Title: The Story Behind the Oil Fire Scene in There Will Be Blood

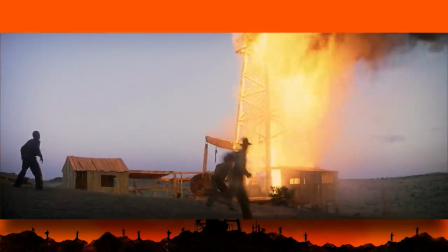You can feel this in the scene itself. Every time I see it, I tense up seeing this guy try to whack this steak out of the ground and he keeps missing.
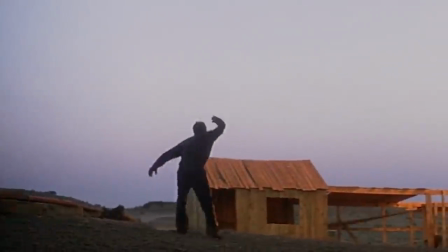I imagine that it wasn't planned because method acting Daniel Day-Lewis seems to improvise running up to help and nearly gets whacked with the sledgehammer.
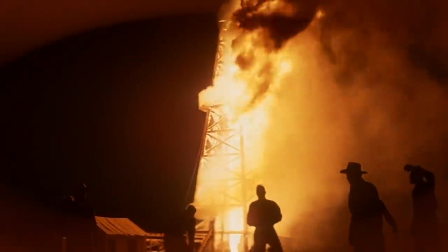Kremen explains what those moments were like, saying, We let the Derek burn for as long as we could before we had to pull it down.
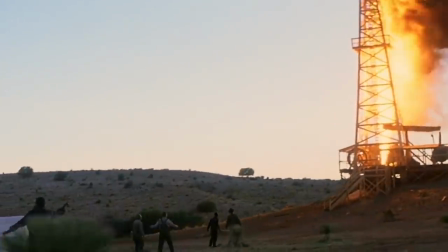The crew kept filming while Paul let the actors try different things. He's a bit of a renegade and he wanted to play it out to the bitter end.
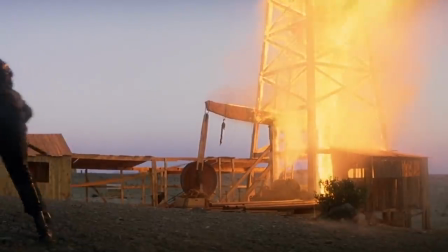I was standing behind him while the derrick was crackling and popping, and he kept looking back at me to make sure it was okay to keep going.
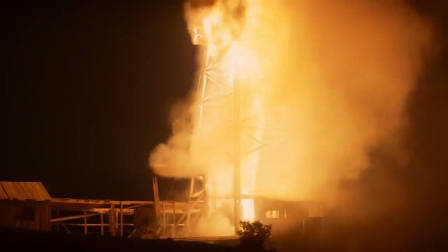Finally, I said, it's time. If we don't drop it, it's going to drop on its own.
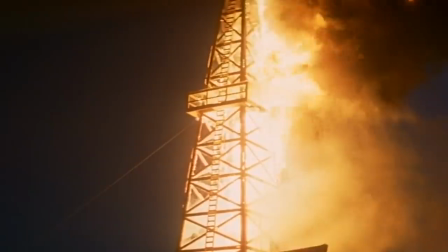He wanted to try one more scene that took about two minutes, and I was sure we were going to lose the derrick.
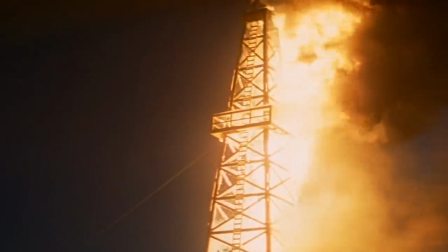But he finally said, okay, drop it. We had the derrick hooked up to a crane with a couple of cables that allowed us to pull a weak knee out from under it.
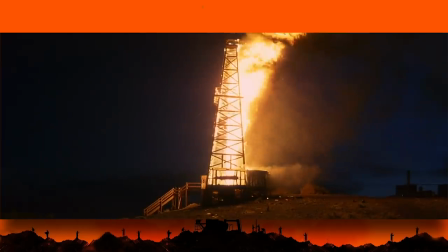It dropped like a dream.
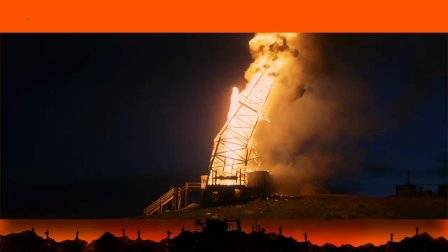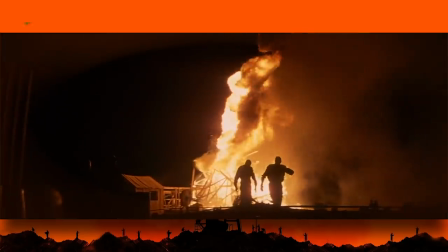Paul Thomas Anderson is a bit of a renegade considering that, for the night shots,
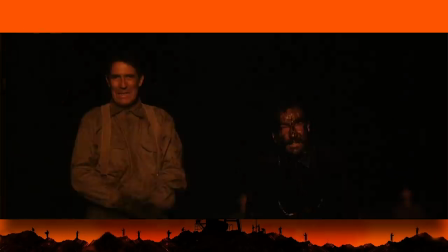he wanted the actual flames coming from the oil derrick's flame jet to illuminate the faces of the actors during the reaction shots.
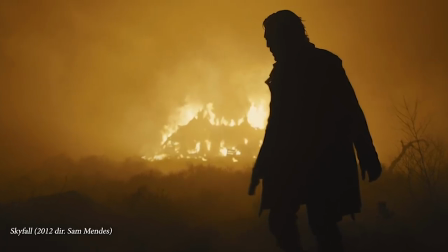Usually, a reaction shot of an actor looking at fire would have simulated lights or a couple of small controlled flames just off camera, but this was not the case for this scene.
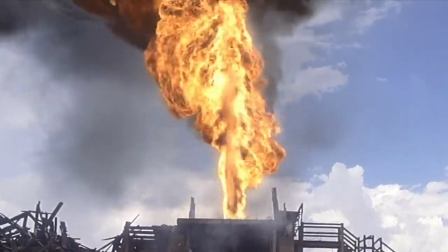They used Kremen's big flame jet and in some cases quote, flamethrower-like devices.
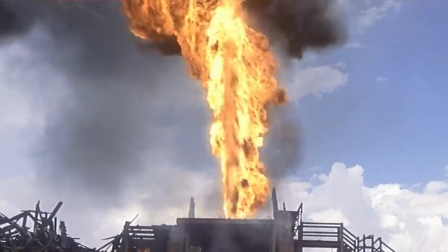Using this intensity of flames meant that the crew had to wear flame-resistant suits,
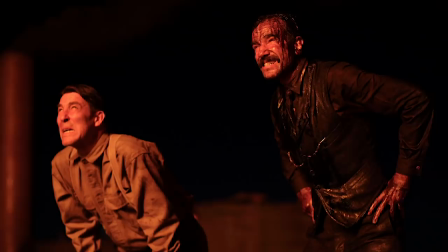but the actors merely had their costumes flame-proofed, so the quote, Grimaces on the actors' faces are genuine.
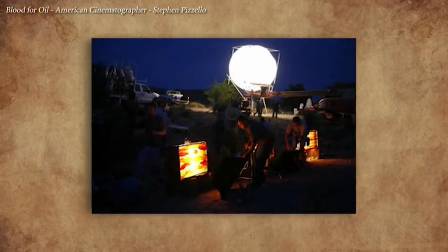Ellswitt said, I could have lit those reverses completely artificially, but Paul often doesn't trust that kind of approach.
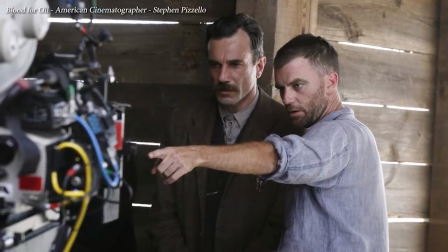He said, Oh, no, it will be a lot better if we just set something on fire.
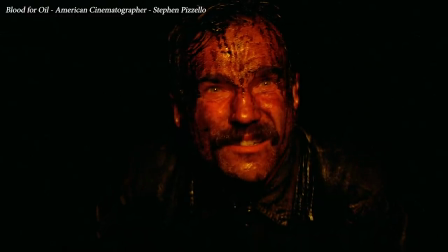So when you look at that scene, the color on the actors' faces is the color of burning gasoline.
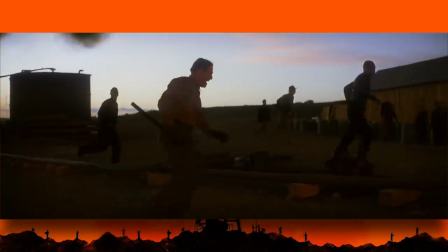According to Elswit, the closest actors were about 120 feet from the fire,
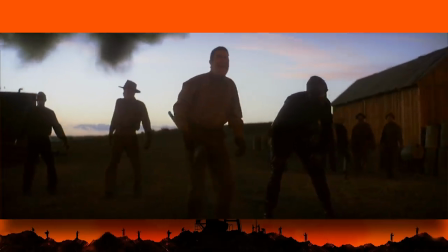which is still extremely hot, and his crew sometimes got within 60 feet of the flames for short amounts of time.
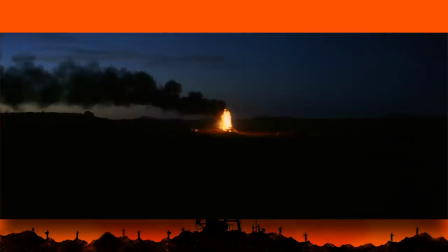It's amazing how they bring together all of the characters and locations around this giant oil blaze.
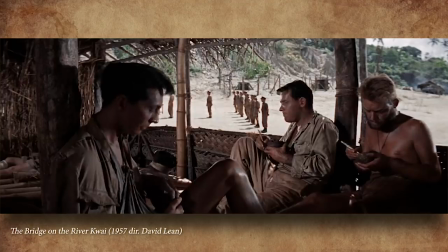It sort of reminds me of this scene in The Bridge on the River Kwai, where Shears is conversing in the infirmary while Nicholson and his men stand at attention in the background.
There are certain advantages to being on the sick list.
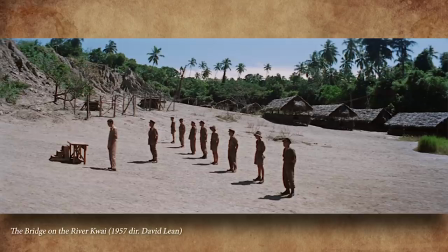Director David Lean could have easily framed the scene without seeing the men in the background, but I really appreciate when filmmakers do things the hard way because it really adds to the overall scope of the movie.
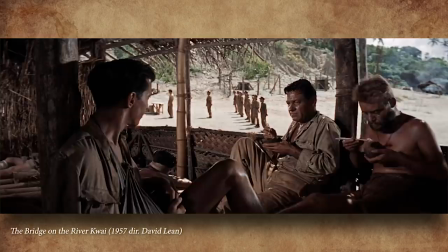Imagine Alec Guinness standing out in the heat while they film this dialogue scene over and over.
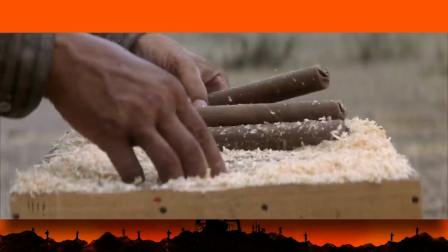The scene ends when Plainview's men wheel several barrels of dynamite into the flaming derrick.
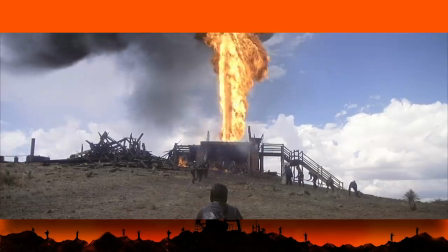This was a real practice for extinguishing burning oil geysers. The exploding dynamite actually sucks all of the oxygen out of the area, allowing the flames to suffocate .
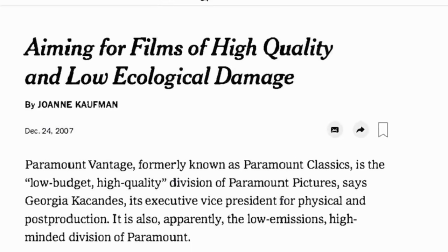Despite the film being about oil, There Will Be Blood was a carbon neutral movie, meaning that quote,
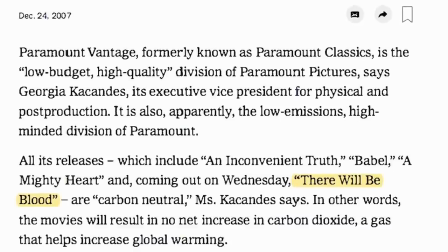for every dollar they spent on energy, they invested another dollar in sustainable energy projects .
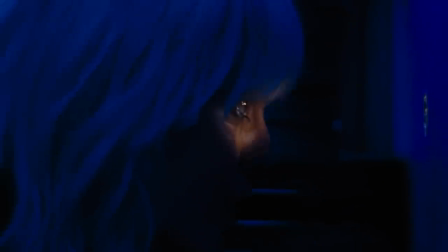Are you like me and often find yourself endlessly scrolling through a streaming services catalog looking for something to watch?
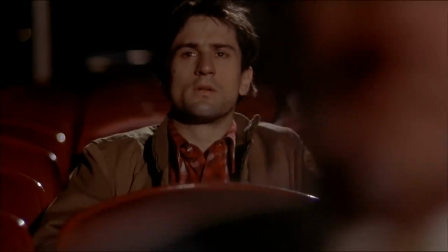It's difficult when the bad and the good are all mixed together. Well Mubi has solved this problem in a really unique way.
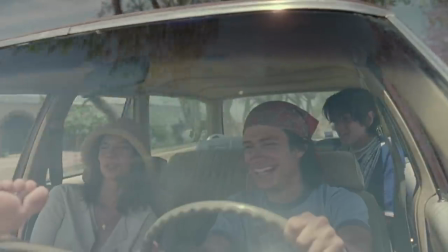Mubi hosts just 30 films, hand-selected by film lovers, not an algorithm, and they add new movie every single day.
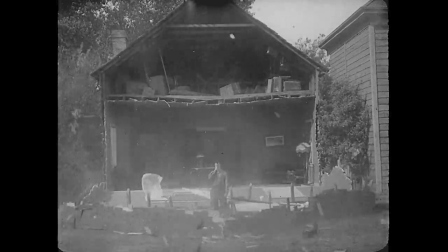MUBI hosts a variety of great movies ranging from award-winning masterpieces and festival fresh gems to cult classics and those hard to find movies that you always keep an eye out for.
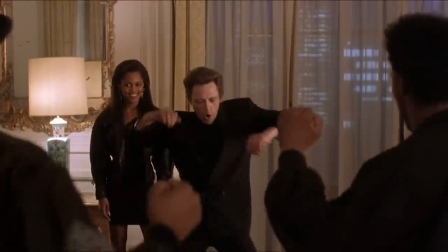What I love about MUBI is how they curate their releases into retrospectives, specials, and specific subgenres like apocalyptic movies.
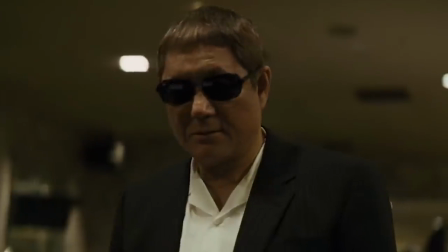Right now, they have a special retrospective series of Takashi Kitano Yakuza movies. You know, the guy from MCC?
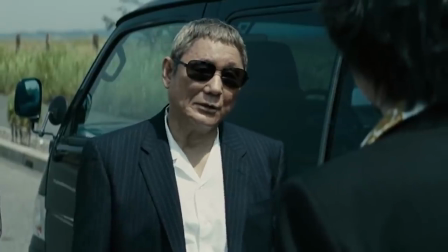Well, watch him keep the gritty Yakuza action genre alive with 2017's Outrage Kota.
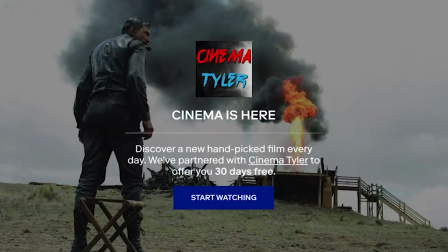and then join the discussion in Mubi's community of film lovers. Try Mubi free for 30 days at Mubi.com slash Cinematyler.
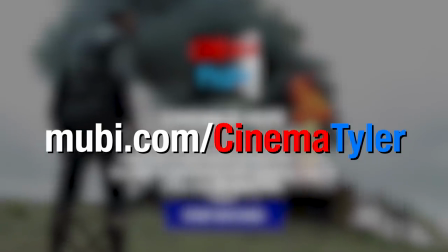That's M-U-B-I dot com slash Cinematyler for a whole month of great cinema for free.